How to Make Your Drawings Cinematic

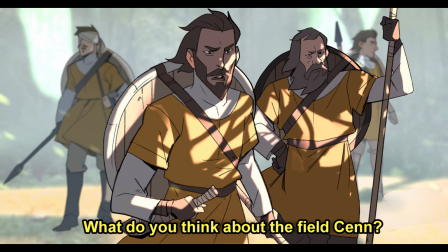(0:00)
Lately, I've been trying to make my images a lot more cinematic and focus more heavily on story.
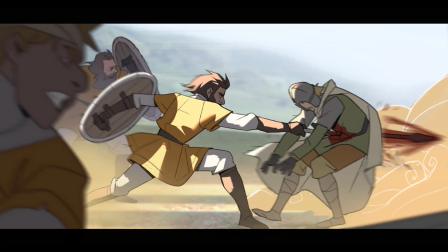(0:05)
So I thought it'd be a good idea to talk about what I've learned from studying cinema and how we can approach composition in a more decisive manner. This video is going to focus a bit more on the theory, but if you want to watch the real-time footage of this,
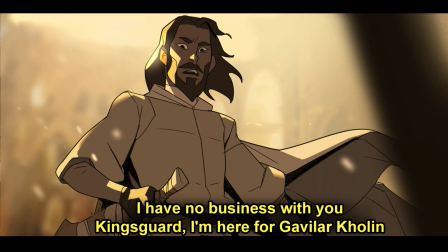(0:19)
you can do so by heading over to my Patreon at patreon.com/moderndayjames.
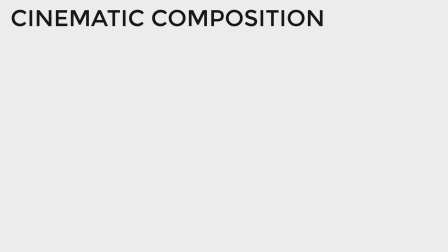(0:28)
So we're going to break down these shots into 4 different components, and I have these arranged based on the questions that I'm going to ask myself as I look at the images. The first thing we want to know is, what is the shot type? Where is the camera placed? And how is it angled? Next, we're going to take a look at our shapes. How are they arranged?
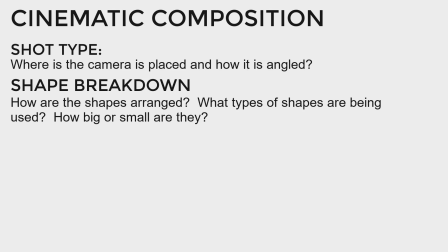(0:47)
What types of shapes are being used? And how big or small are they? After that, we'll look at the director's usage of light and dark.
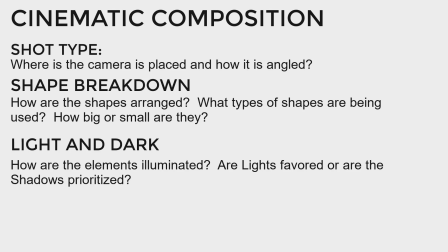(0:55)
How are these elements illuminated? Are the lights favored, or are the shadows prioritized?
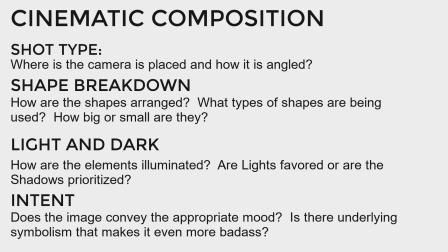(1:02)
And lastly, we'll take a look at the intent of the image. Does it convey the appropriate mood? Is there some underlying symbolism that makes it even more badass? Okay, let's jump in with our shot types.
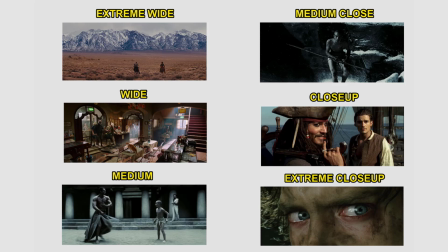(1:14)
Your shot choice is going to depend entirely upon what you're trying to convey. So in our extreme wide, we're trying to show a vast expanse. Maybe your characters are on a massive journey, think Lord of the Rings, and you want to demonstrate to the viewer this incredible distance that they have to travel to accomplish their journey.
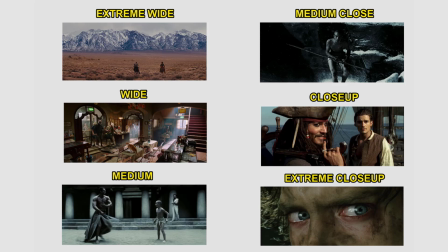(1:32)
The wide shot is similar in that you're showing a lot of the environment. However, now we'll be a little bit closer, and our characters will take up a little bit more of the screen. Wide shots are really good for giving the viewer a sense of space and the location, and they're often used for establishing shots.
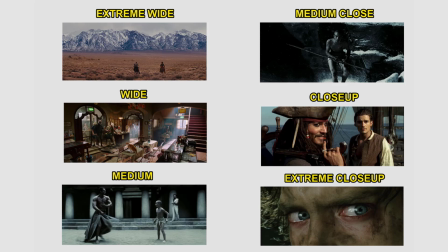(1:49)
So you can imagine if your characters are transitioning to a different location, you would start with a wide shot like this to sort of give the viewer the sense of where they are. The medium shot is going to be a full body shot of the character. These shots are really useful for showing choreography.
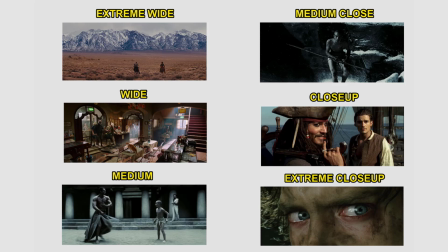(2:07)
So if your character is performing some sort of dramatic action, say a fight scene, this will give the viewer the full scope of the movement. The medium close is going to be similar to that, except it's not going to include the entirety of the body, and it shows a little bit more of the character's emotion.
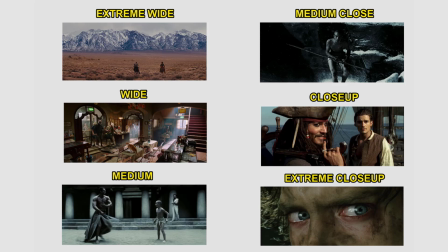(2:25)
I find that this is a good healthy balance between showing some choreography and a little bit more of the character's feelings about it simultaneously. And if you haven't guessed already, close-ups are the shots we use when we only want to convey emotion. These are great shots to use when there's some sort of emotional change or dramatic moment.
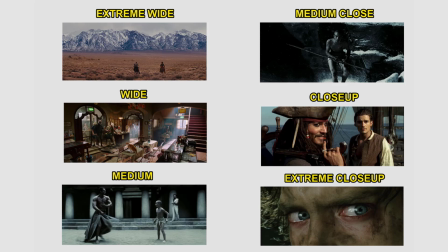(2:45)
And the extreme close-up is just when you turn it all the way to 11 and you just get right up in the character's face. And as you can see from the example there, it's super dramatic, really good for building a lot of tension.
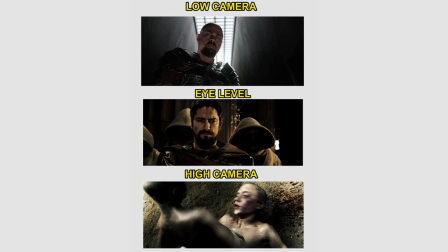(2:55)
In addition to changing the camera's distance, we can also affect the scene by changing how high or low we place our camera. Having a low camera looking up creates a sense of power, which makes sense because it has this feeling that the character is towering over you.
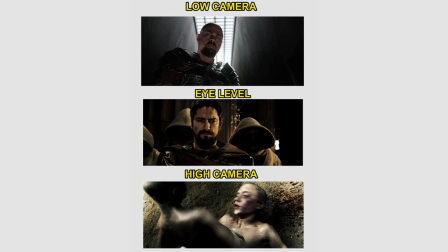(3:12)
So if you have a scene where one character is overpowering another, it's a good idea to frame the more powerful character from a low angle. Having the camera at eye level creates a sense of balance and that we are on equal terms with the character that we're viewing.
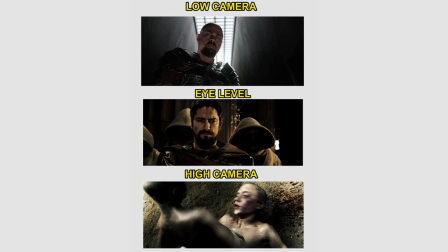(3:28)
This might be a shot you'd want to use if there's some sort of conversation where both parties are on equal playing fields. And unsurprisingly, if we elevate our camera and we look down on a character, that conveys a sense of weakness and makes it feel as though the character is being overpowered.
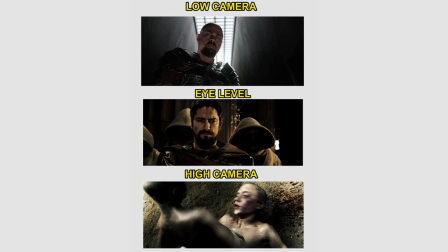(3:46)
So already, just with where we're positioning our camera, we've accomplished a lot of intention in our shots. Let's take this one step further and start breaking down the shapes of compositions.
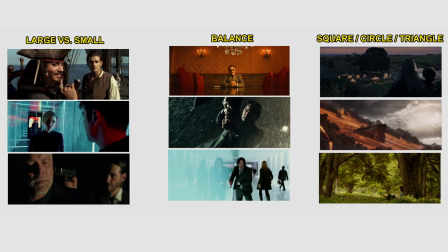(3:58)
I think it's really important when you're trying to learn how to compose images to try to think about it as flat two-dimensional shapes.
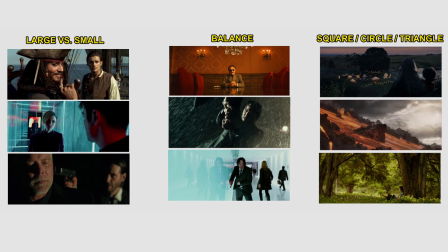(4:06)
If you start to think about perspective too early, I feel like this takes away a lot from creating the emotional impact that you're trying to create. So while a lot of the videos on this channel really focus on perspective, I want you to suspend that part of your brain for right now.
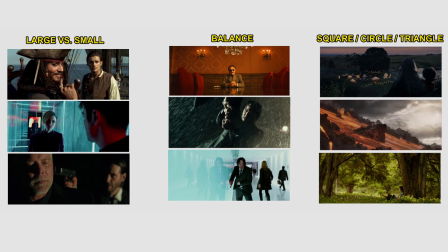(4:22)
A great way to create a very dynamic composition is by having a variety in the size of your shapes. You'll notice in this first column that there's a big difference between the size of the foreground character versus the background character.
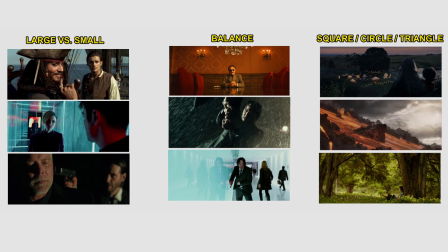(4:37)
And it's a pretty easy way to create depth without having to think too much about perspective. Just make the character that's in front very big compared to the character that's behind. And be sure to experiment with this. Maybe some of the elements are so close to the camera that they appear really big and don't even fit on the screen.
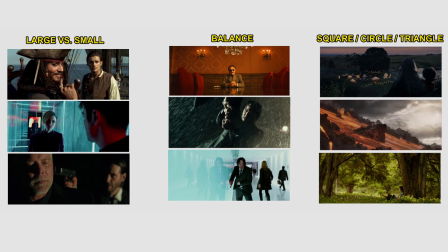(4:54)
The next thing to talk about is balance in our compositions. Balance refers to the distribution of shapes around a canvas. If you imagine your canvas as a scale, you can shift the balance towards one side or the other based on where you distribute the weight.
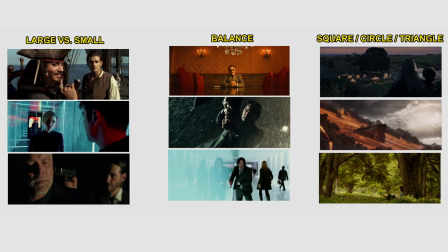(5:12)
This is why the intention of the scene is so important. If you want it to feel very balanced and orderly, you can evenly distribute your elements of the scene. But if you're trying to create a sense of chaos or energy, you can throw that balance off.
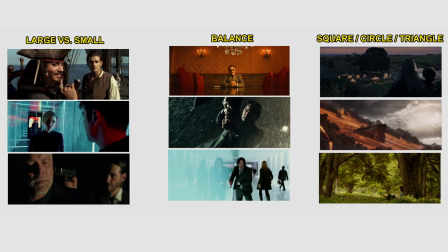(5:27)
One of the ways you can achieve this is by shifting all the elements towards one side of the canvas. The more you push things towards the edge of a canvas, the more tension and the less balanced your composition will feel.
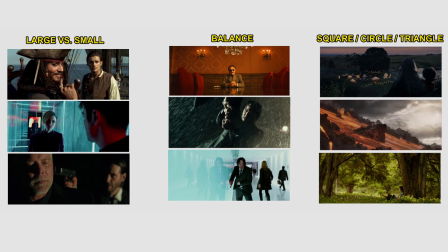(5:42)
Tilting the camera has a similar effect where now everything is going to feel on edge and it will really feel unbalanced. It subconsciously tells the viewer that shit is about to go down. The quality of shapes in our composition is also going to affect the mood.
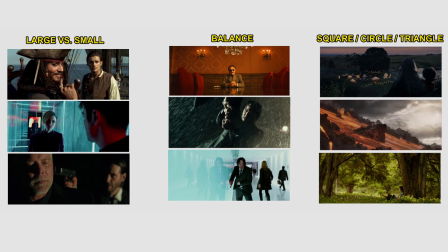(5:58)
Just like when we're designing characters, the same square, circle, triangle dynamic plays out in compositions. Meaning, if you want something to feel happy and pleasant, you can use circular shapes.
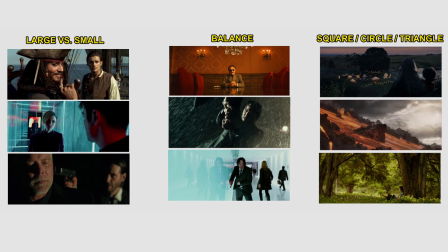(6:11)
Square shapes will convey solidity and strength, and triangular shapes will convey danger and make things feel threatening. This doesn't necessarily mean that if you want something to feel triangular or threatening, that you have to have your characters placed in triangular rooms wearing triangular outfits.
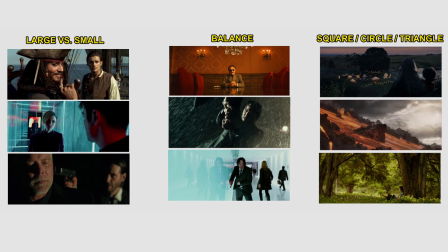(6:29)
You could use light and dark to create those shapes.
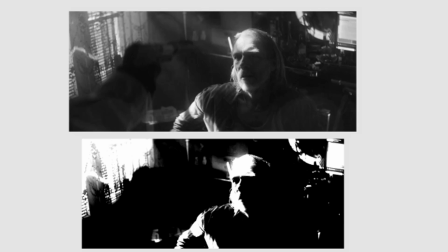(6:33)
Maybe a character's in a dark room, but a small triangle of light is hitting the corner of their face.
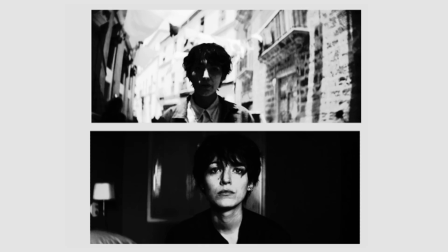(6:40)
And speaking of lighting, that's one of the main tools we as image creators have to create the mood and readability of an image. Readability is incredibly important when working in animation or movies because you have such a short amount of time to convey an image.
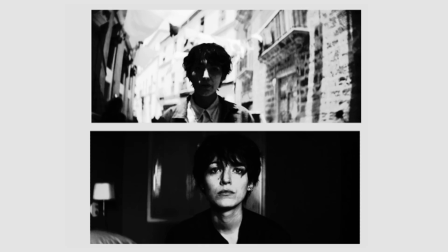(6:55)
If the viewer can't tell what's going on in just a couple of seconds or at thumbnail size, then it's not going to translate well when somebody's watching this in sequence. A strong graphic read makes the composition easy to understand even at a small size. The way I try to accomplish this is by favoring either the lights or the darks.
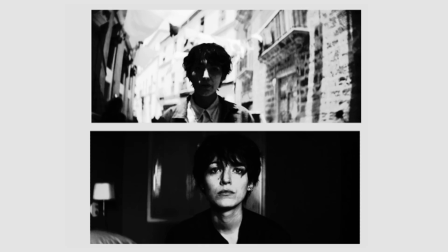(7:15)
This means if I have a light background, my subject will be in shadow, and vice versa. If I have a dark background, then my subject will be in light. This makes the silhouette of the subject just pop out.
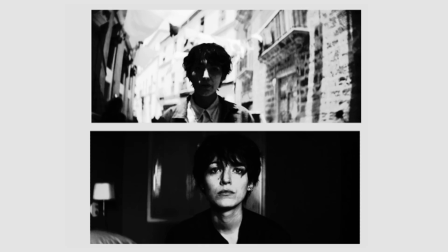(7:31)
But lighting isn't used just for readability alone, it's also the main component in setting the mood of a scene.
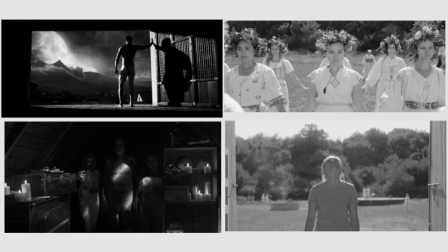(7:37)
I'll be doing an entire video on how lighting creates mood next, so we'll just touch on this briefly here. Dark scenes with harsh pops of light feel intense and dramatic, whereas flatly lit scenes feel calm and safer.
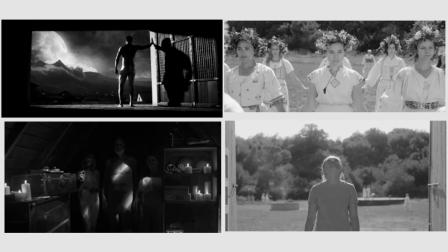(7:52)
You could turn a scene from a children's movie to a monster horror just by changing how you light the subject. Think of any time you've ever watched a scary movie and the big evil monster is revealed and all of a sudden you're no longer scared.
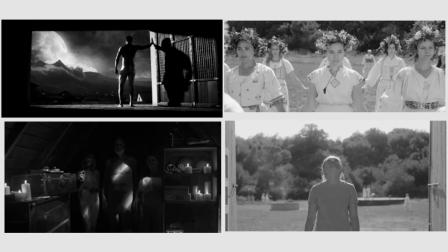(8:07)
And this makes sense because we're generally afraid of the unknown, so by revealing that you end up ruining the mystery and making it less scary.